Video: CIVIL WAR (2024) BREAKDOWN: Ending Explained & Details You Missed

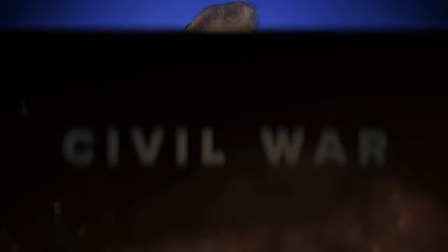(0:00)
Welcome back to New Rockstars. I'm Erik Voss, and this is a breakdown of Civil War, the 2024 Alex Garland film from A24,
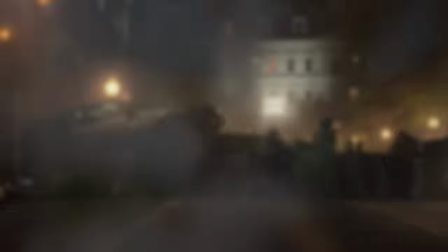(0:06)
set in a dystopian United States mired in a civil war, told from the point of view of war journalists making their way to DC.
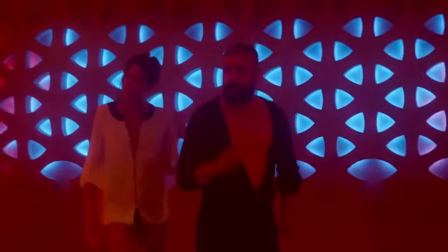(0:13)
I've loved Alex Garland's work from Ex Machina to Annihilation, and this film, Civil War, could go down as one of the most controversial films of the year, and it's the kind of title that you're probably gonna hear some bad faith hot takes about.
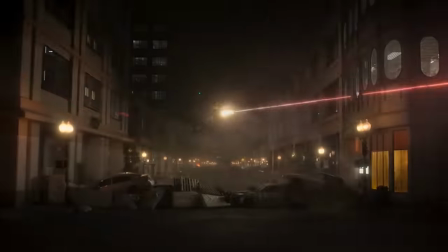(0:24)
So I wanted to analyze this film with my background in journalism, because I think Civil War is not a story about politics or war,
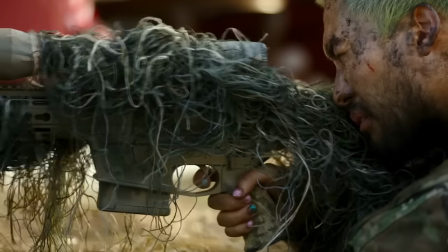(0:30)
it's really a story about media coverage, not where we point our guns, but where we point our cameras.
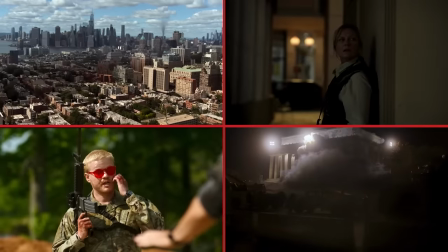(0:34)
So in this video, I'm gonna break down this movie scene by scene to reveal some deeper layers of meaning that you might have missed, some overlooked details, and what I think we're meant to take away from it.
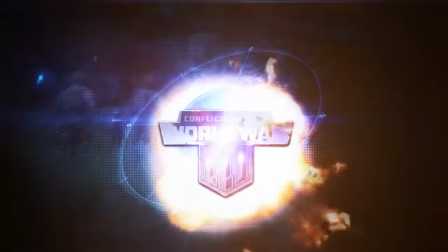(0:42)
Thanks to Conflict of Nations for sponsoring this video. If you watched Civil War and couldn't quit thinking about deployment, strategy, and tactics, then Conflict of Nations is a game for you.
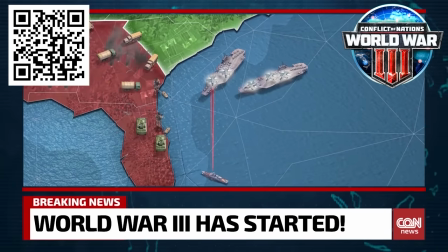(0:52)
Conflict of Nations is a free online PvP strategy game where you can take command of a nation as it marches into World War III.
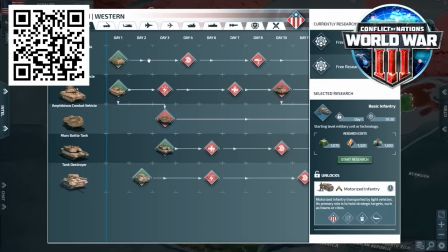(0:59)
You can fight up to 128 other players in games that take weeks to play out.
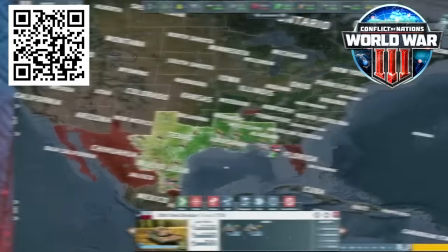(1:03)
Plus, Conflict of Nations is cross-platform, so you can play with everyone you know. Conflict of Nations currently features a 32-player scenario set on the North American continent,
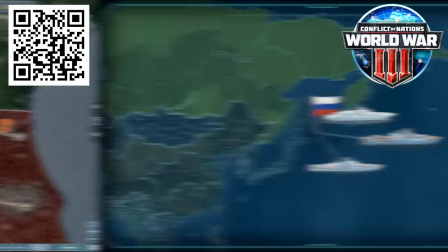(1:12)
including California or Texas as playable nations, but also including surrounding countries such as Mexico and Canada.
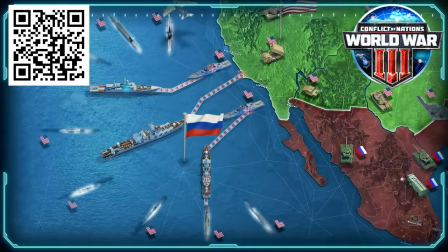(1:18)
The map is designed to play out like a modern-day civil war in which many of the actual states existing in the present-day United States rally themselves into different factions and alliances in open war on each other,
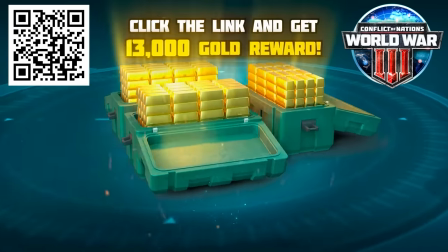(1:29)
just like in this movie. Just use the link in the description to get started with Conflict of Nations today and get an exclusive gift.
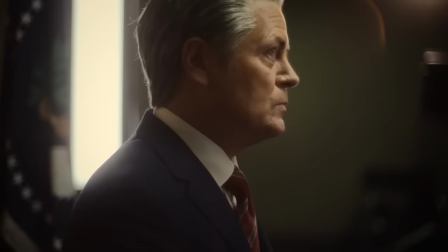(1:36)
Okay, the film opens with the unnamed President of the United States, played by Nick Offerman, who,
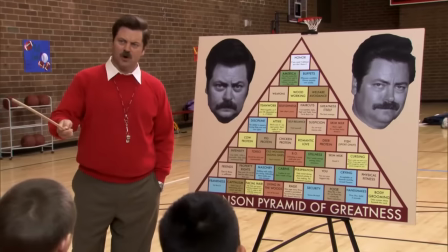(1:40)
after playing the libertarian hard-ass with a heart of gold Ron Swanson in Parks and Recreation, shifted to the dystopian survivalist with a heart of strawberries,
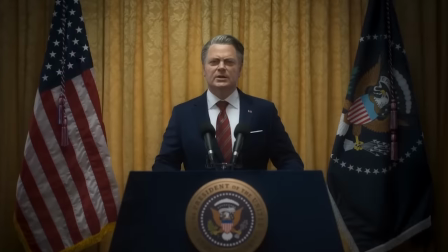(1:47)
Bill, in The Last of Us. This president rehearses for a televised speech saying, "We are now closer than we've ever been to victory."
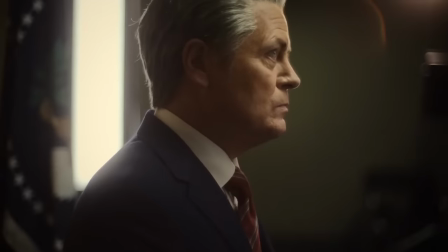(1:53)
But then he, like, stops and resets as he wills himself from uncertainty to a more authoritative presidential tone.
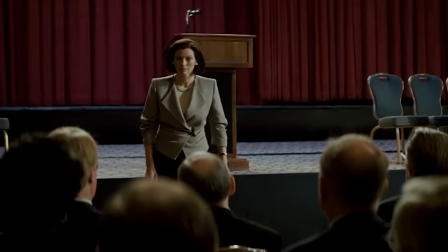(1:59)
It reminds me of the opening speech rehearsals from Tilda Swinton's character in Michael Clayton,
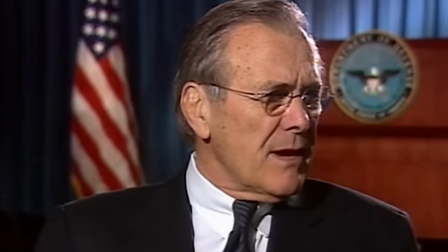(2:02)
mixed with Michael Moore's opening montage of White House reporters and political figures prepping for their stand-ups in the 2004 documentary Fahrenheit 9/11.
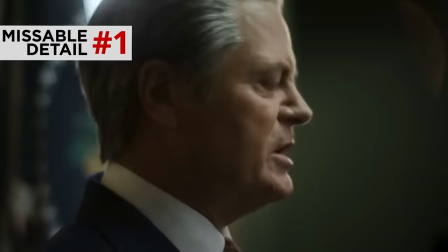(2:09)
Cinematographer Rob Hardy shoots these shots in handheld, extreme close-ups, out of focus, from the side.
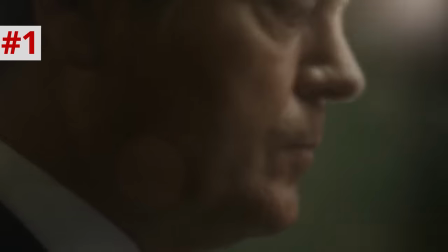(2:15)
Like, it's kind of hard to get a clear frame of the president, and it's hard to know if he's even still alive, because the whole objective of the protagonist of the story is to just get a clearly framed shot of the president,
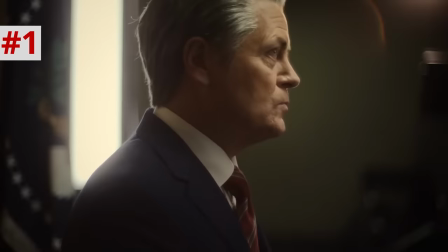(2:24)
and a quote from him.
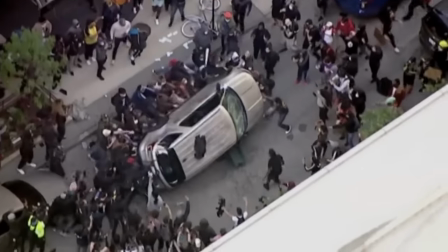(2:24)
Alex Garland intercuts the president's rehearsals with shots of real-world protests and riots, as if these images are haunting the president's mind as he knows that his days are numbered.
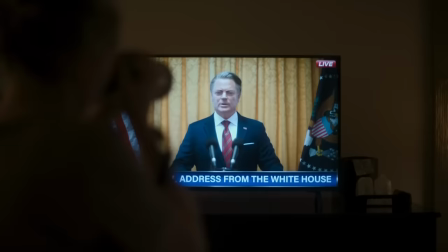(2:33)
But we see the polished, finished product of this speech televised and watched by Lee Smith, Kirsten Dunst, in her New York hotel room,
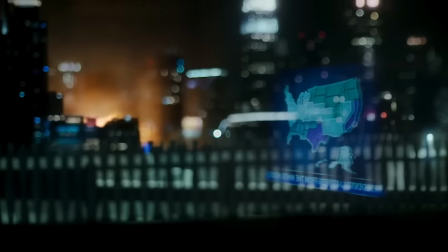(2:39)
and as she looks out the window, reflected in the glass is a map of this dystopian America rattling from the delayed boom of an explosion,
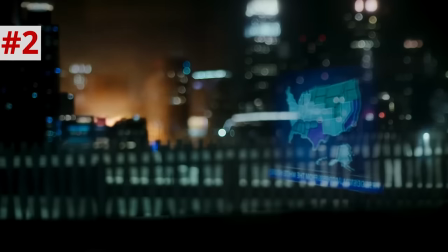(2:45)
which is a nice way of showing how backwards and literally shaken America is currently in this reality. So I love analyzing fictional dystopian maps, from The Handmaid's Tale, The Hunger Games,
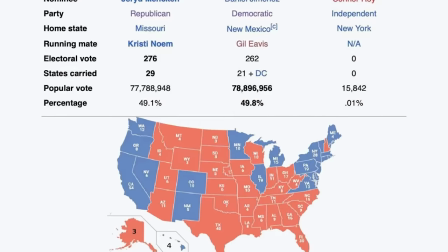(2:56)
The Man in the High Castle, electoral maps from The West Wing in Succession, and after looking at all those, I admit this one is a stretch.
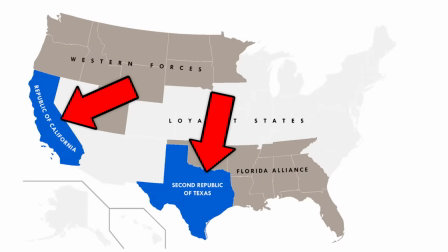(3:03)
California and Texas have entered into an alliance that's referred to as the Western Forces, or WF.
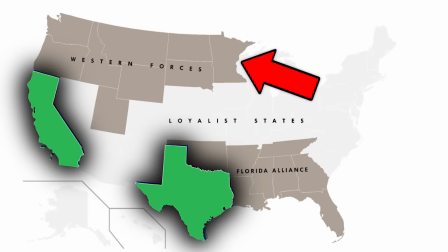(3:08)
Washington, Oregon, Idaho, Utah, Montana, Wyoming, and the Dakotas, and Minnesota are in another category that some maps have called the Western Forces,
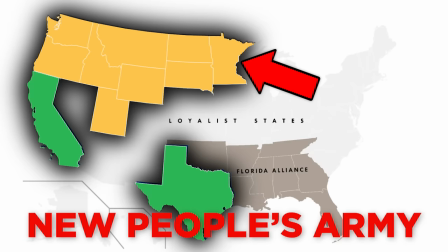(3:15)
implying an alliance with California and Texas, but other maps are calling the New People's Army faction that's referred to by Joel in this movie as Portland Maoists,
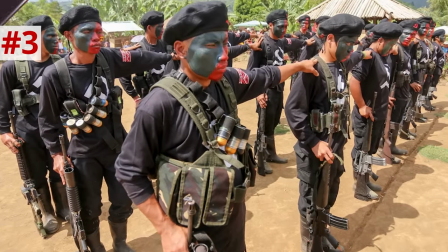(3:22)
which seems like a reference to the New People's Army in the Philippines in the 1990s, which is where Alex Garland spent some time in his youth.
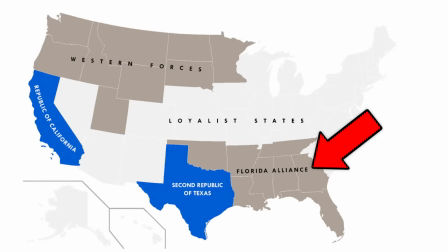(3:28)
Meanwhile, the southeastern states have entered into the Florida Alliance, which is its own thing, and I would expect nothing less from my home state.
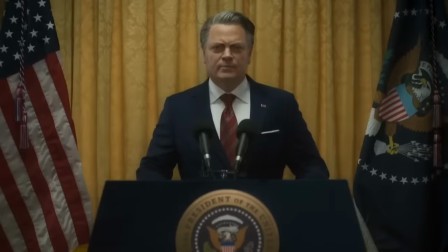(3:34)
And the president declares that the Florida Alliance recently failed to recruit the Carolinas,
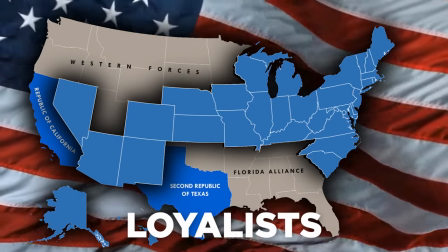(3:38)
and then all the other states not mentioned are part of the loyalist Union states still supporting President Nick Offerman's government in DC. And yes, there are truly very few plausible scenarios where Texas would ever politically align with California,
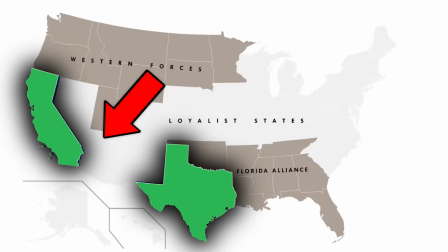(3:50)
at least in a way in which Nevada and Arizona would side with DC over them.
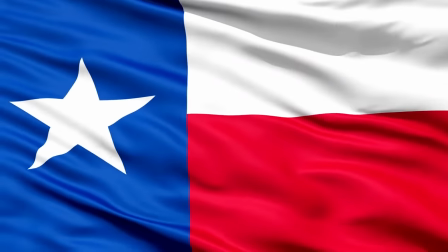(3:54)
Texas was its own republic before it was a state, thus the Lone Star flag design that we see in this movie, but they would never let California be the other star on that flag.
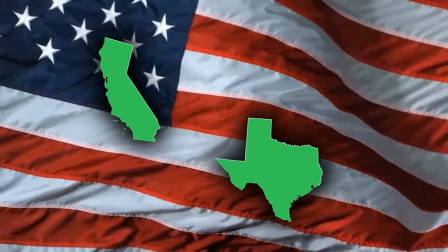(4:02)
Now, you could say California and Texas are both border states, must be an immigration issue, right?